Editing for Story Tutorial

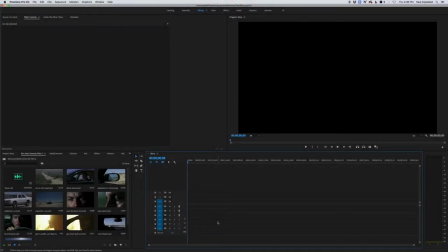Our objective is to tell a story by editing. And we've got some clips that we've downloaded and already imported into Premiere. And we're going to build a story.
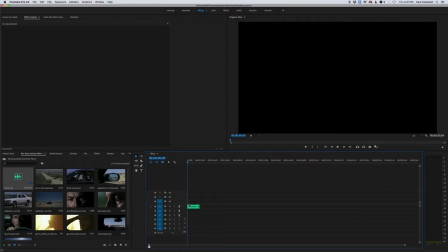So we'll put the soundtrack here on the timeline, and then we'll expand the timeline a little bit so it's a little bit easier to see. Now, when we make a story, there are three parts to a story. There's the beginning, the middle, and the end.
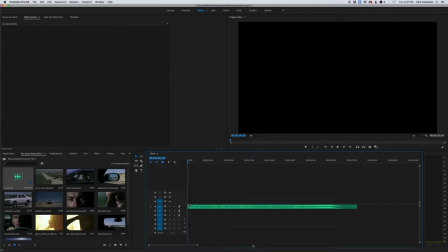So when we start with our beginning, we need to have an establishing shot.
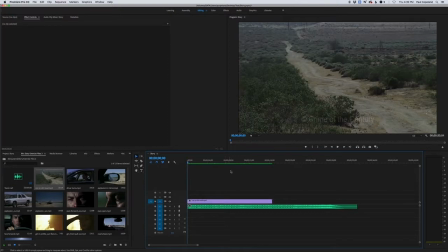So this is our establishing shot. Now we're establishing we're in the desert, but it's kind of boring. So let's bring the car into the shot, and we'll start here. So this is where the car is going to start.
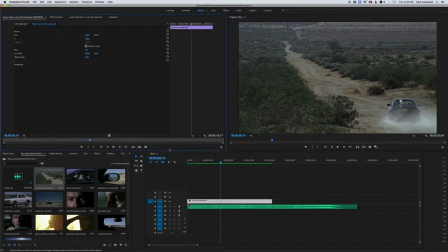Now there's a number of ways that we can edit this. We can double click, and we can come up here and we can say this is our end point,
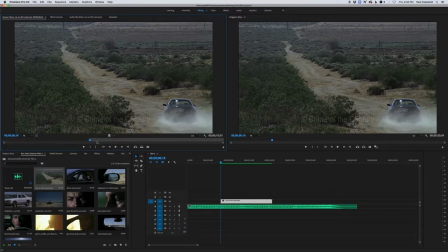and we would press the I key, and then we can move down and we'd say, okay, that's probably enough of how much we want, and we'd hit the out button. And then we'll see down here on the timeline, it has edited that clip to the in and the out.
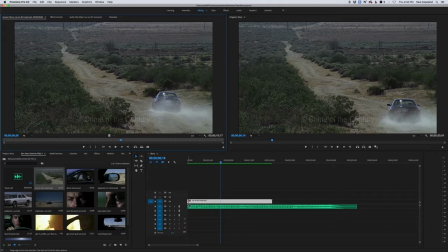Another way to do that is to come down to the end and you look really close and you'll see that red arrow.
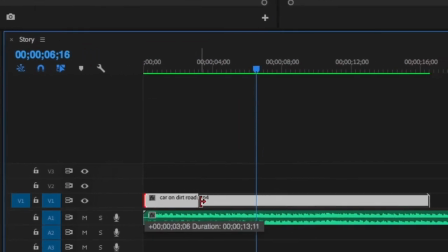And you can take that red arrow and you can drag, and that will change the end of the clip.
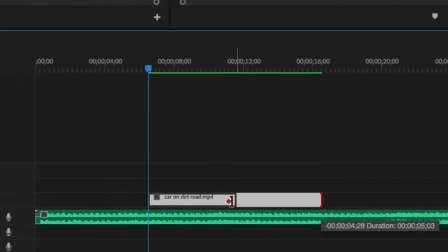And you can do the same thing on the other end and resize the clip.
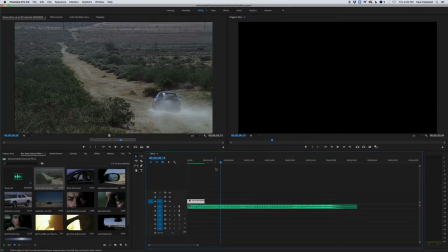Then we would position the clip here at the beginning of the song, or beginning of our soundtrack.
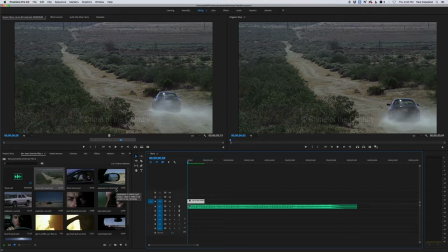So we're driving down the road. Now let's have him, maybe we'll show him driving.
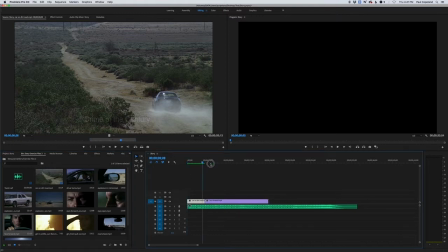So we'll take this next clip of him driving. Now again, there's a lot of him driving that's kind of boring.
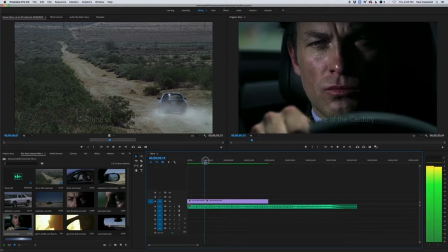So he's driving down the road, and now let's show him, that he's driving. The blink is a nice action there. So he'll blink, and we'll trim this clip back, and we'll move it over,
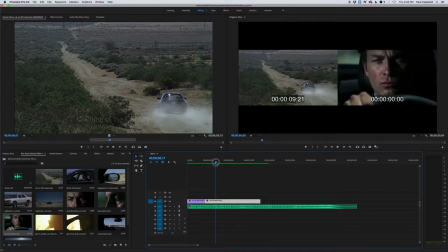and then we'll trim him back a little bit after he blinks. So let's watch him blink.
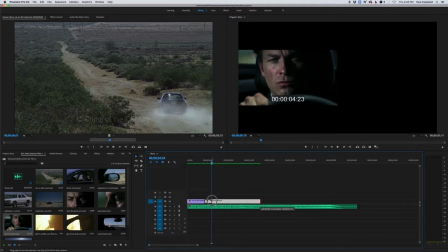Okay, there he blinks. So we'll cut that one back. And then now let's have him look in his mirror. So we'll take the clip of him turning and looking in the mirror, and we'll drive and drop that onto the timeline.
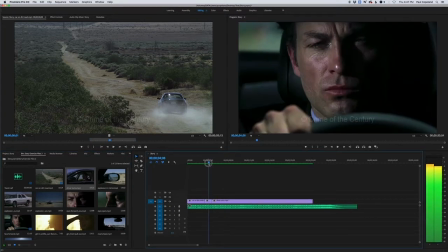So we've got the blink, and then we've added the driver's turn.
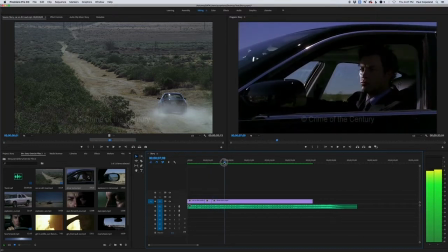So let's have him turn and look out the rearview mirror. So we'll start about right there.
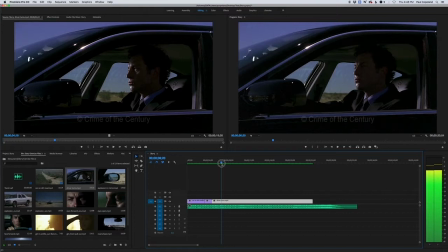Let's have him look at the mirror. So we'll start here, and then he's going to look at the mirror. So we'll start our edit about here. So we'll pull that back, push it over, and then when he's done looking at the mirror, we'll have him look forward, and we'll just take all that part out.
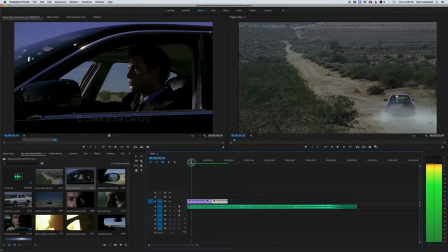So now we've got our beginning. We've got our establishing shot that establishes the setting.
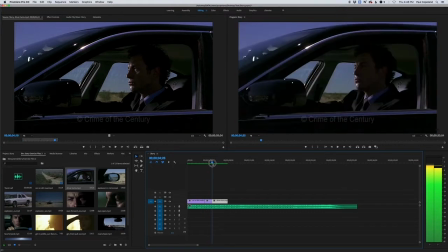We've kind of got him driving, and so he's moving on. Now, when he looks in the mirror, then he looks forward. Let's have the climax now, just so we can build the sequence quickly.
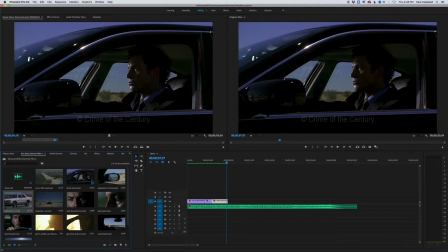So the climax, the middle of the story, is going to be the car blowing up.
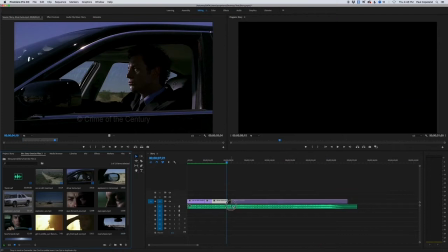So we'll take the car and we'll drag that onto the timeline. Now the car's going to blow up.
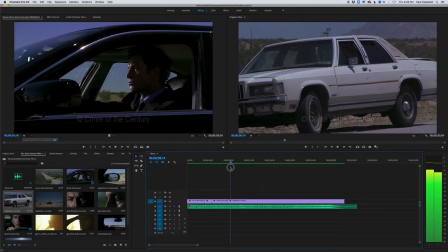But again, like our driving down the road, this part is real boring. So we don't want to just have this sit there for 6 seconds of nothing. We want him to see the car blow up.
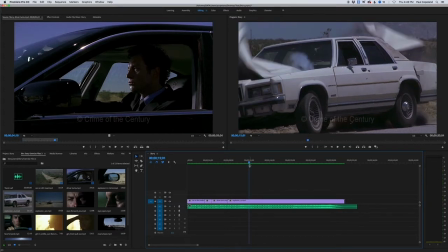So right as the action starts, because remember, we want to cut on action, so we want the car to kind of be blowing up when we start. So about maybe there.
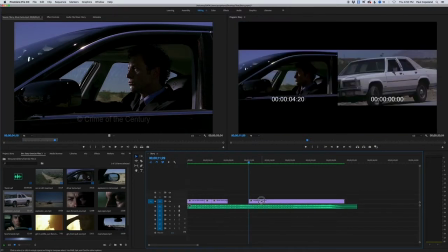So we'll trim this down, we'll push this over, and then now we'll let the car blow up.